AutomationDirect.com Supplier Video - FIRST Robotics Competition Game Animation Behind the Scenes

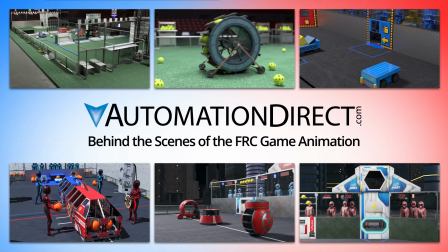0s
AutomationDirect loves creating the annual FIRST Robotics Competition game animation.
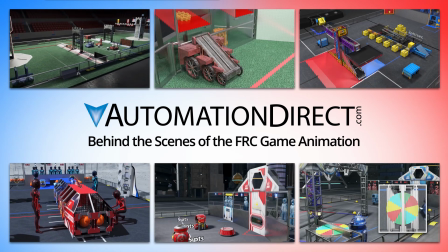5s
We get questions about the process, so let's take a peek behind the curtain and see how it all comes together.
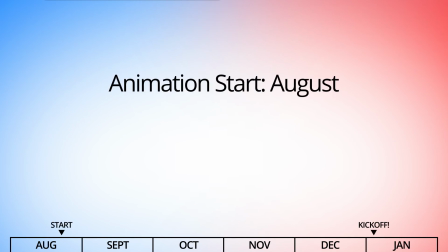12s
We usually start in August before kickoff brainstorming with FIRST giving us a general idea of the game concept. I say general idea because the final details are usually still evolving at this point.
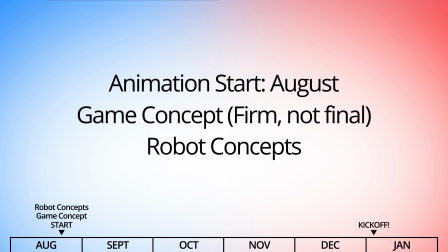24s
Next we have to create robot concepts that address the key actions of the challenge.
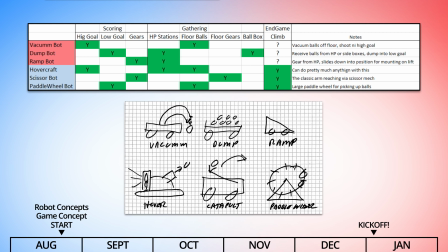28s
We'll usually create a chart and rough robot sketches like these from 2017 to make sure the robots address all of the scoring, gathering and end game options without actually designing any real mechanisms or showing a real robot.
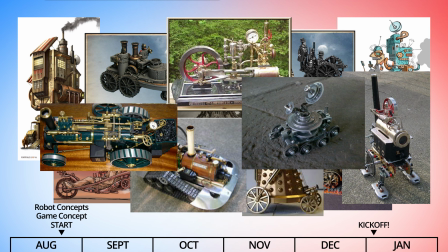44s
We'll then scour the internet for thematic and artistic references for inspiration and then hand that off to the animation team to do their magic.
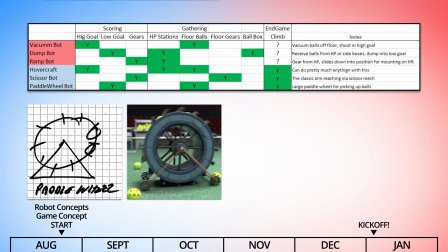53s
That paddle bot looked like this in the final animation for gathering fuel, scoring into below goal and climbing in the endgame.
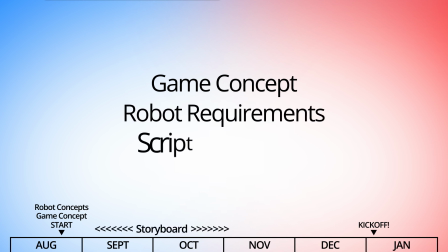61s
Given an understanding of the game and the robot requirements, we then create a script and a crude storyboard that touches on all the key elements and scenes of the animation.
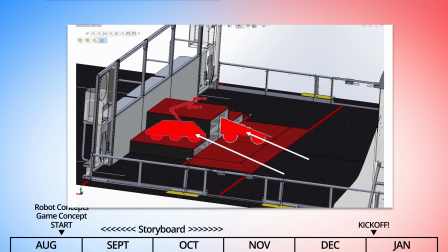71s
This is the storyboard from 2019. You can see it's just a bunch of crude graphics and stick figures walking through the various scenes.
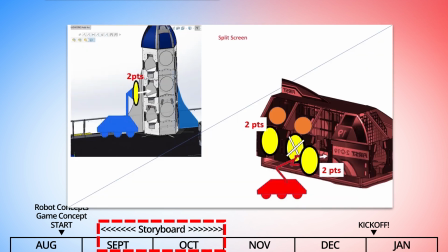79s
Over the next month or so, the storyboard will typically go through dozens of iterations between us and first until
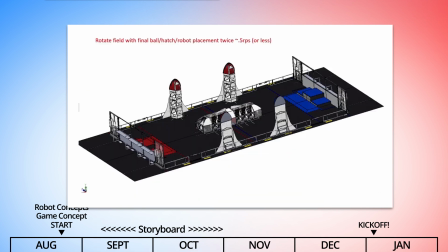85s
we all agree on every element and most importantly we agree on the voiceover.
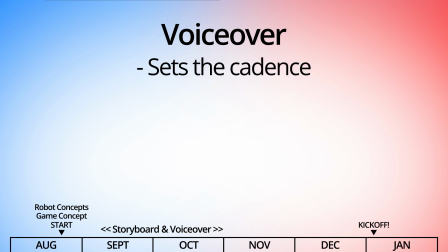90s
The voiceover is key because it sets the cadence of the animation. It's what the animators use to time every aspect of the entire project.
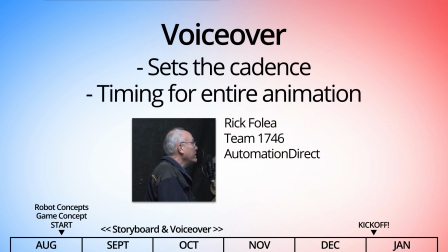98s
Sometimes we use that voiceover directly, which is the same voice that you're hearing right now. And sometimes we overdub it with other talent to provide a more dynamic feel, like this 2017 Steamworks voiceover by Professor Elemental.
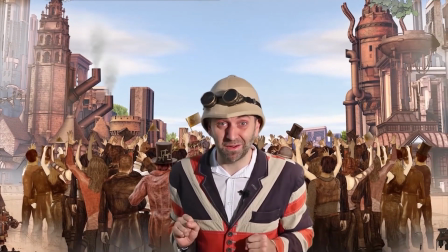110s Jolly good luck all you robo-steampunkers. I can't wait to see your brilliant solutions.
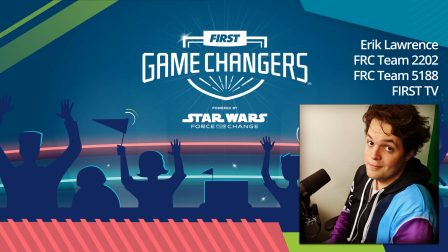115s
Or the 2020 and 2021 voiceover by FIRST Alumni, Eric Lawrence.
Welcome to the 2020 FIRST Robotics Competition.
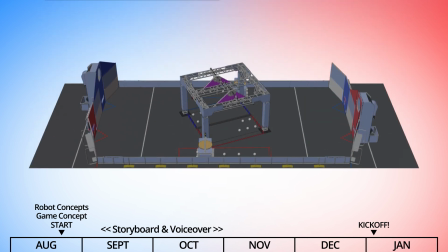125s
While the storyboard is being refined, the animators take the CAD files of the actual field and remodel and texture them for the animation,
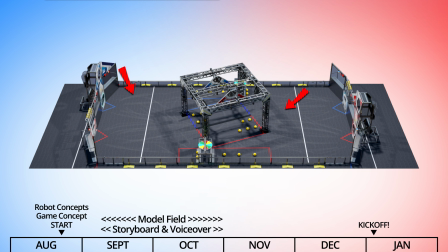133s
which includes subtleties like shadows and even robot tracks in the carpet. This is a bit of a challenge because we never see the real field. First doesn't actually build the very first field until after we finished modeling the animation field.
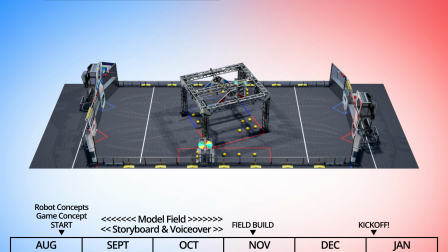147s
So we have to do all of this blind. That's right, what you see in the game animation was created without ever seeing a real field.
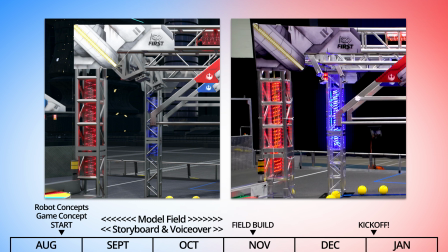156s
For example, if you look close at this shield generator from 2020, you can see where our Our guess was close, but not exactly the same as the real thing.
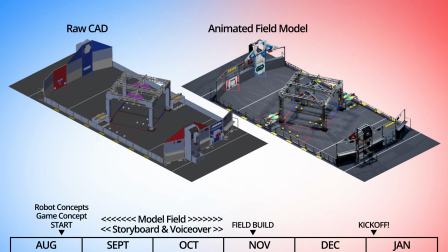165s
This is further complicated by the fact that the CAD files aren't usually finalized until around December,
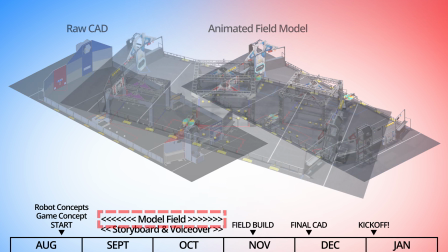172s
long after we've created our version of the field. So it really is amazing that it looks as close to the real thing as it does.
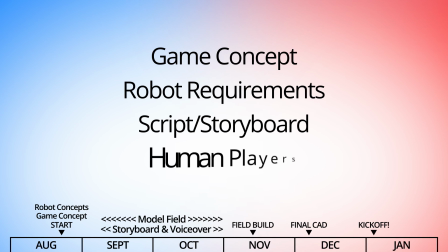180s
The animators also create human players while we are working on a storyboard.
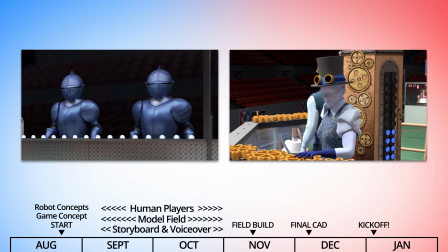184s
We try to incorporate the game theme into the human players each year, but sometimes we completely miss the point. In 2018, for example, the theme was supposed to be a retro 8-bit arcade style graphics.
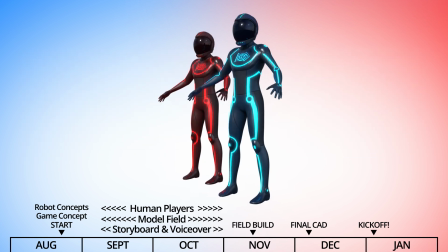197s
So we presented these human players which were based on the 1980s arcade game Tron.
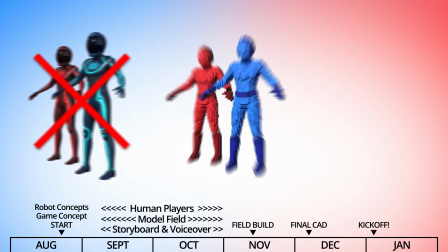202s
That was rejected in favor of something with lower resolution more in line with the game concept.
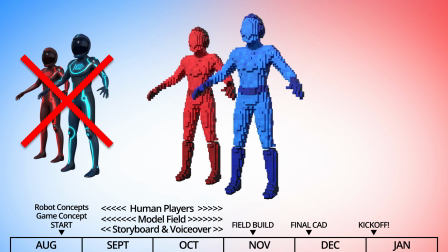209s
Of course you may recognize those human players because we repurposed them for the 2019 game.
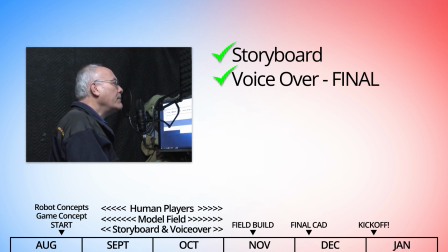215s
So now we have a solid storyboard, a final voiceover which cannot change from this play point forward because it sets the cadence for the entire animation,
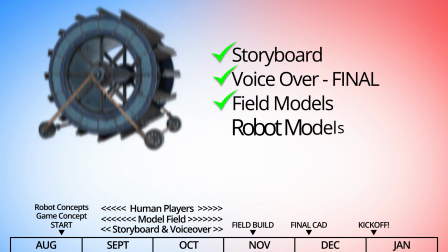223s
the field modeled, the robots modeled and the human players modeled.
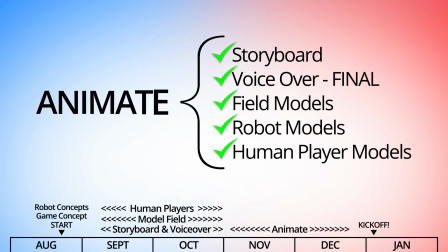228s
It's time to bring it all together and animate frame by frame all of the movement and action outlined in the storyboard. This is incredibly tedious. It typically takes a couple months and about 2500 CPU hours of render time.
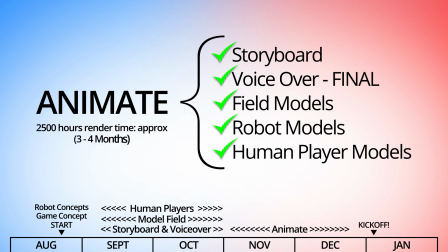243s
2500 hours? That's 3 to 4 months of render time. That can't be right, can it?
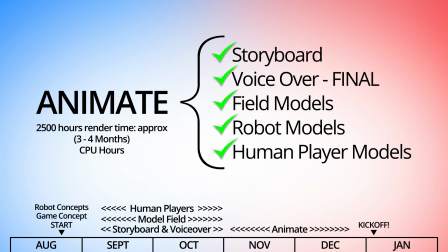249s
Yeah, it is right for a single CPU, but we built a server farm just for things like this so we can distribute the load across many high-end PCs which reduces the render time to a week or two. For the first pass, there is always errors and issues so each scene usually requires multiple passes.
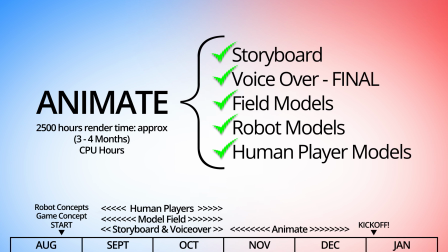269s
The game animation requires a lot of computer horsepower. Last year however, we started using a newer rendering technology which is a lot faster and massively expedites that process. Where we used to have to render through Christmas and New Years just to meet the kickoff deadline, now we can wrap things up before the holidays.
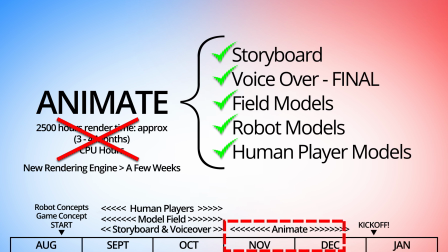289s
It's really nice not having to work on the game animation Christmas Day which we did do for the first couple of years.
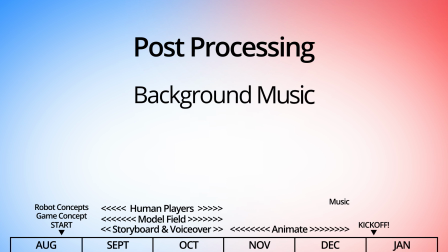295s
After the animation is rendered, we then add background music, sound effects and scoring details.
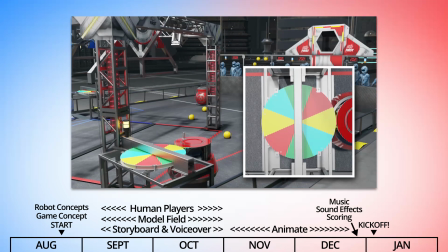301s
That's important. If you listen carefully, the scoring is never mentioned in the voiceover.
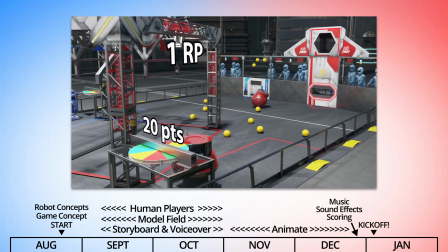307s
It only appears as a graphic overlay. That's because the voiceover is one of the first things we have to do while the scoring details aren't finalized until much later.
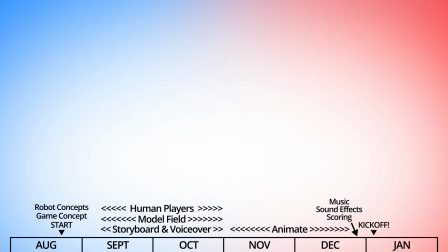317s
One of the very last things we do is add the intro.
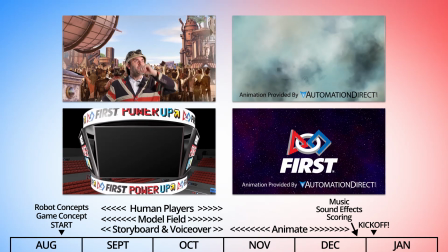321s
We like to find fun ways to introduce the animation, but we put that off till last just in case we run out of time and have to do something quick.
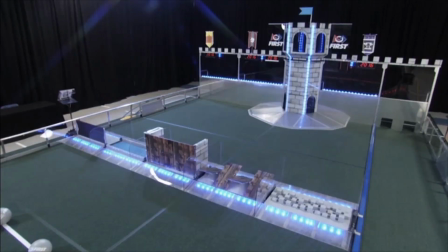329s
This intro from 2016 actually modeled the real camera that took this shot of the real field. field.
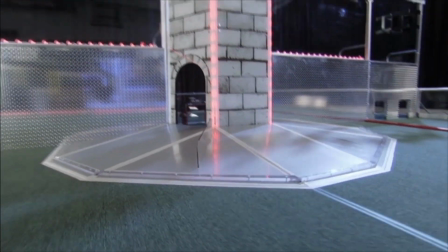335s
We then viewed the animation through that virtual model camera so it could get a one-to-one
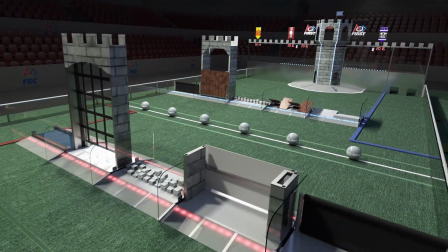341s
match and perfectly synchronize the transition between the real field and the animated one.
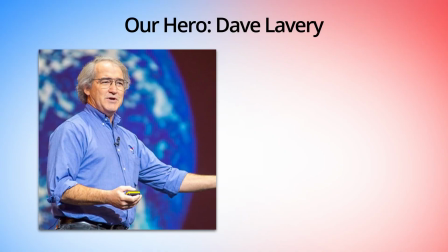347s
Now we would be remiss if we didn't mention the huge impact Dave Lavery had on all of this.
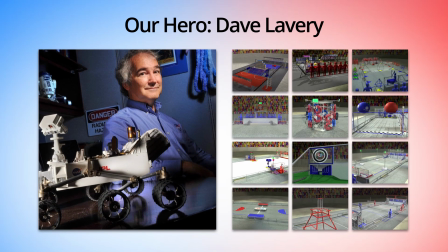352s
He single-handedly created the game animation for 12 years by himself.
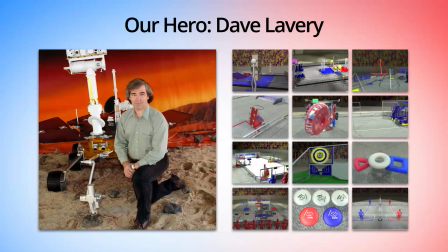357s
Dave did an amazing job of conveying the game concept with simple, to the point, concise animations.
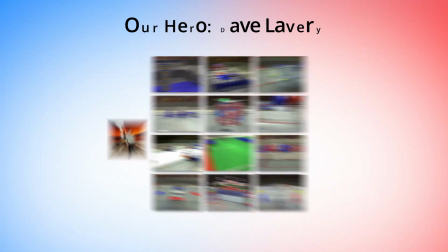364s
Day's work is near and dear to our hearts because it was his animations along with the original animation
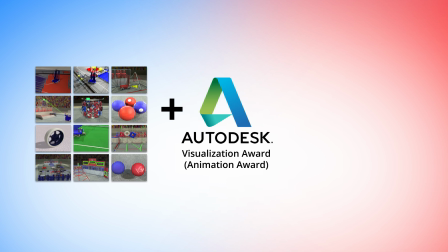370s
contest sponsored by Autodesk that helped inspire AutomationDirect's lead animator to go into animation.
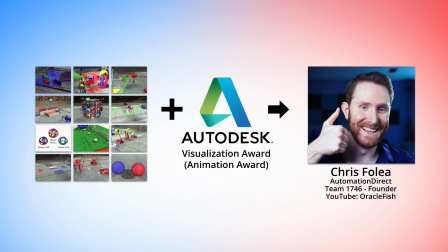377s
He started FRC Team 1746 but ended up never touching a robot.
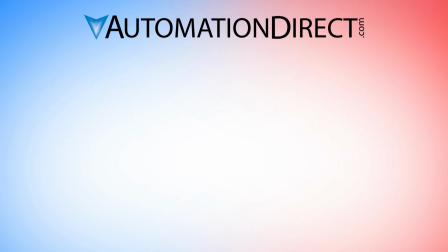382s
He got hooked on animation and never looked back. He now works here at AutomationDirect creating animated promos for our products and he
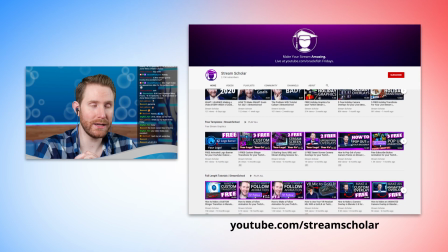391s
has an online presence where he teaches others how to create animated graphics to use in their own live streams.
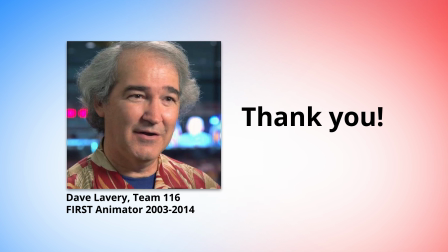396s
So from the bottom of our hearts we want to thank Dave Lavery for his pioneering work on creating the first robotics game animation, inspiring our lead animator to get into animation and creating this opportunity for AutomationDirect.
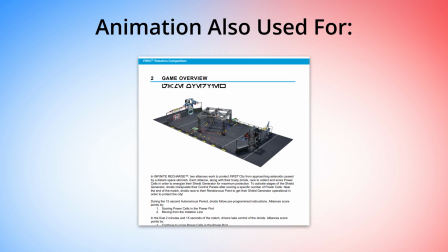411s
AutomationDirect also uses the game animation assets to create images for the formal game manual, the transitions you see at events that show who won the current match,
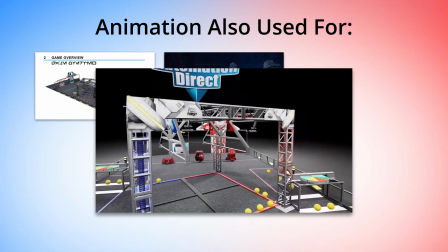420s
the virtual virtual reality simulation we produce each year and a 3D printed scale model of the field.
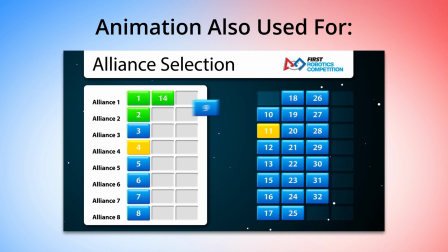426s
Our animation team also created the Alliance selection animation you see at events.
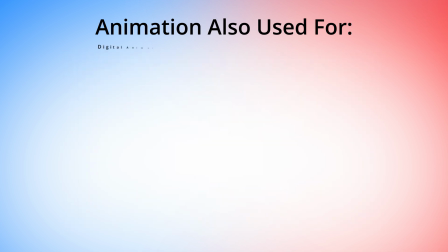430s
And of course, AutomationDirect now sponsors the annual Digital Animation Award to help inspire future animators.
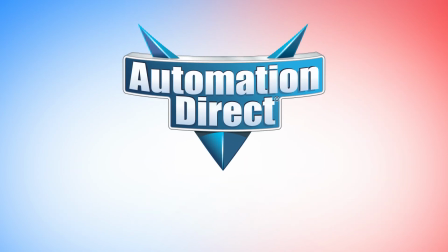438s
At AutomationDirect we fundamentally appreciate that FIRST really is more than robots.